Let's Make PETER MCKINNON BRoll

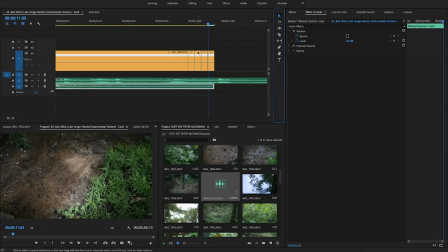(8:12)
So I'm going to do a little quick effect with that. Normally in my style I would hit every single beat But I'm trying to copy Peter McKinnon,
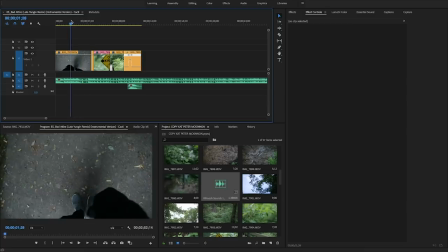(8:20)
so he does not hit every single beat Sometimes he like this shot there are so many beats in it, but he likes to prolong some of the clips So that's exactly how I'm gonna do it.
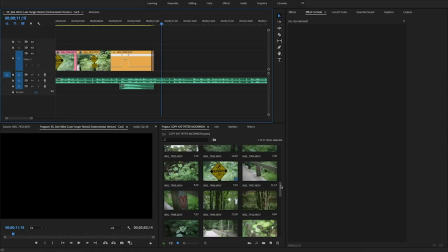(8:30)
Yeah, maybe I'll even add a little twist of my own style to it I'm not sure Let's use that that little jitter there to
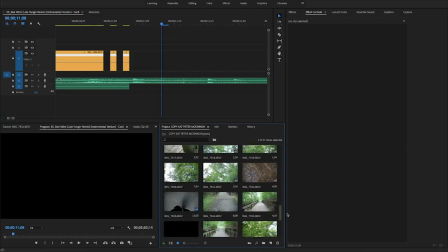(8:37)
make a little add in a transitional shot and see what we can do with that So we're gonna go from the sign right we're on the sign now. We're in the water okay we're gonna go from here let's find the transitional shot
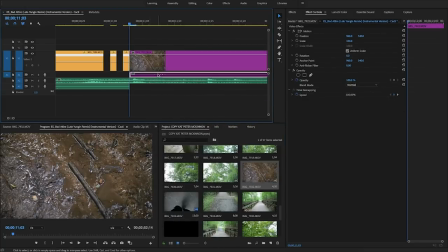(8:49)
so let's remove the audio here unlink that and grab
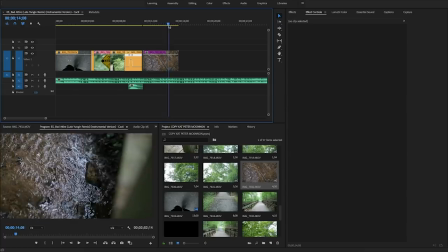(8:54)
a transitional shot from the water because i feel like the jitter is a great
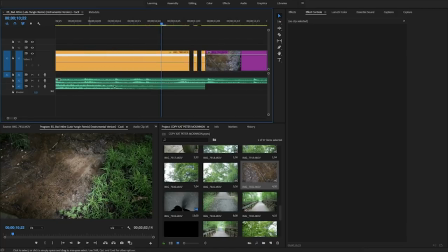(8:58)
place to use the transitional shot because it blacked out for a really quick second
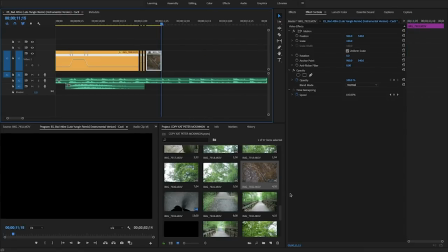(9:03)
and then it jumps into this and then boom now we can end up in a whole new spot let's see where do we want to be.
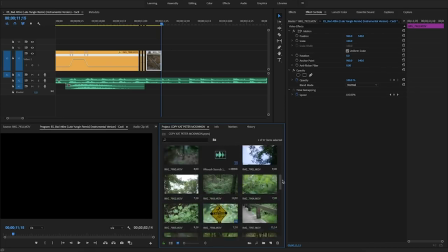(9:13)
Let's jump, since we were in a wide shot, let's jump to a really up-closed shot of this.
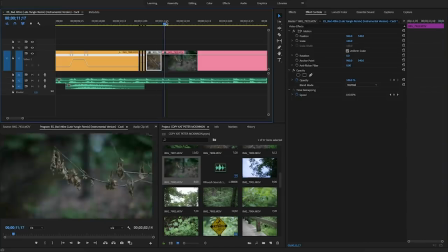(9:19)
Now, I think that it should match the color. I feel like that needs a little bit of work.
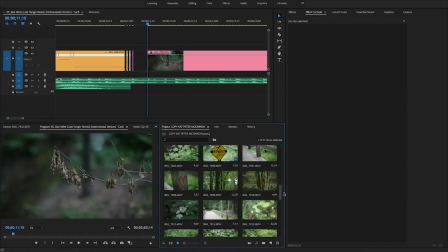(9:32)
Yeah, something. So I'm having a hard time trying to figure out where a good transitional shot would be like I don't know really
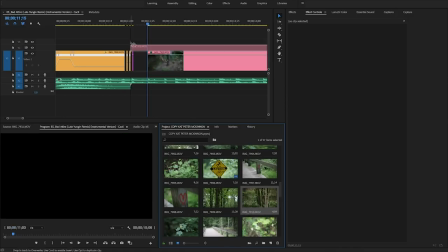(9:43)
how to work these transitional shots I don't really like how it's feeling for me you know so
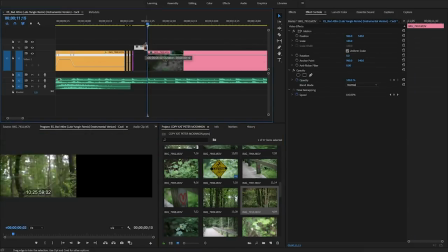(9:48)
I don't really know where to put it in let's try using this one instead
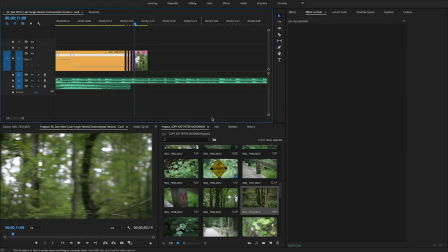(9:53)
let's see how that works out because I'm having a hard time with that because I never really use these transitional shots I like to keep mine a little different from that so we'll see let's use that then jump
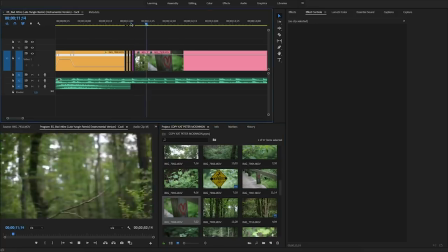(10:08)
into this up close shot maybe if we zoomed in a little bit that
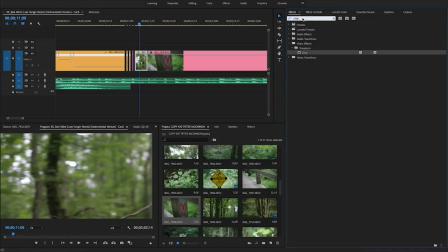(10:24)
does that looks a lot better however i'm going to flip this horizontally
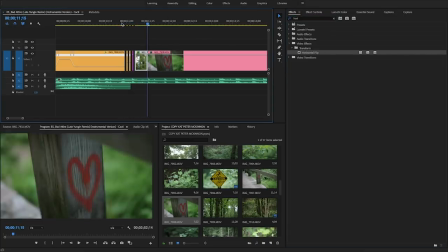(10:30)
because rather than moving that way i want it to move the other way you know and maybe even flip the speed or flip like reverse the clip maybe
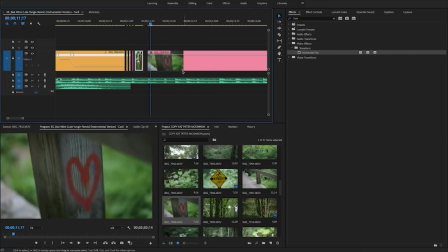(10:47)
speed it up a little bit actually let's jump to 150 and see how this and
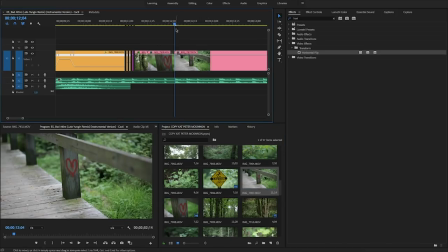(10:54)
then zoom out because i have a clip just like it like this looks good and
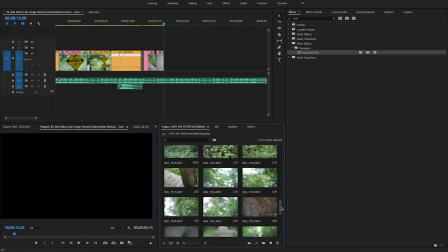(11:06)
then it's got this this this little weird sound in the song so i'm gonna
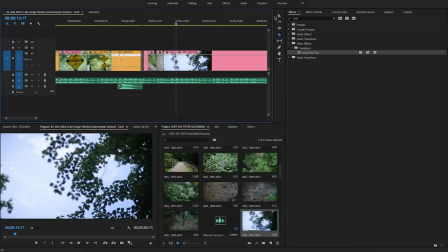(11:12)
kind of give like a i like that let's use another transitional shot
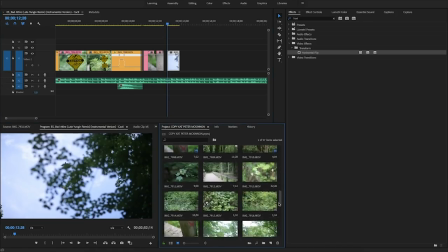(11:19)
it here now we're gonna need to go up into the sky there here we have
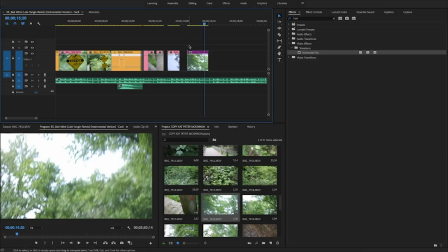(11:25)
like a crazy little flip now we're gonna reverse the speed because it went from the sky to the ground so we're gonna have to go from the ground to the sky
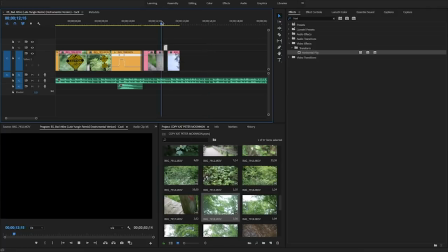(11:37)
to match the clip so let's see how this works let's
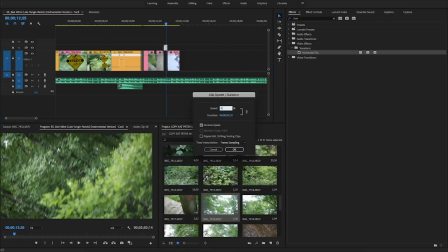(11:43)
slow it down it went way too fast let's slow it down 50 see
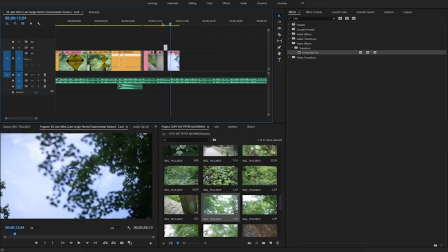(11:51)
how this turns out I have a better idea let's move
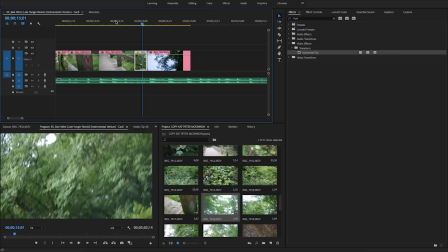(11:57)
this over a little bit let's use a different transitional shot that
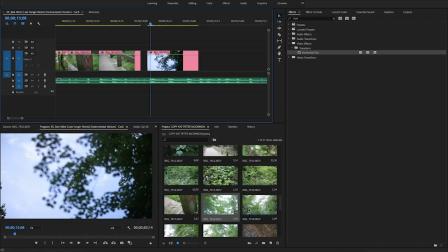(12:04)
one looks a little too weird I don't think it looked that great let's
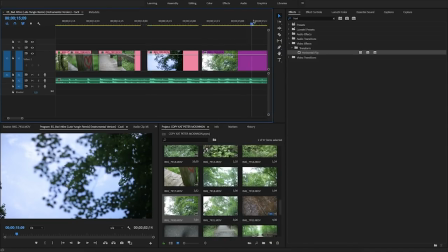(12:10)
try this one this one actually I kind of went wild with it so trim this up we'll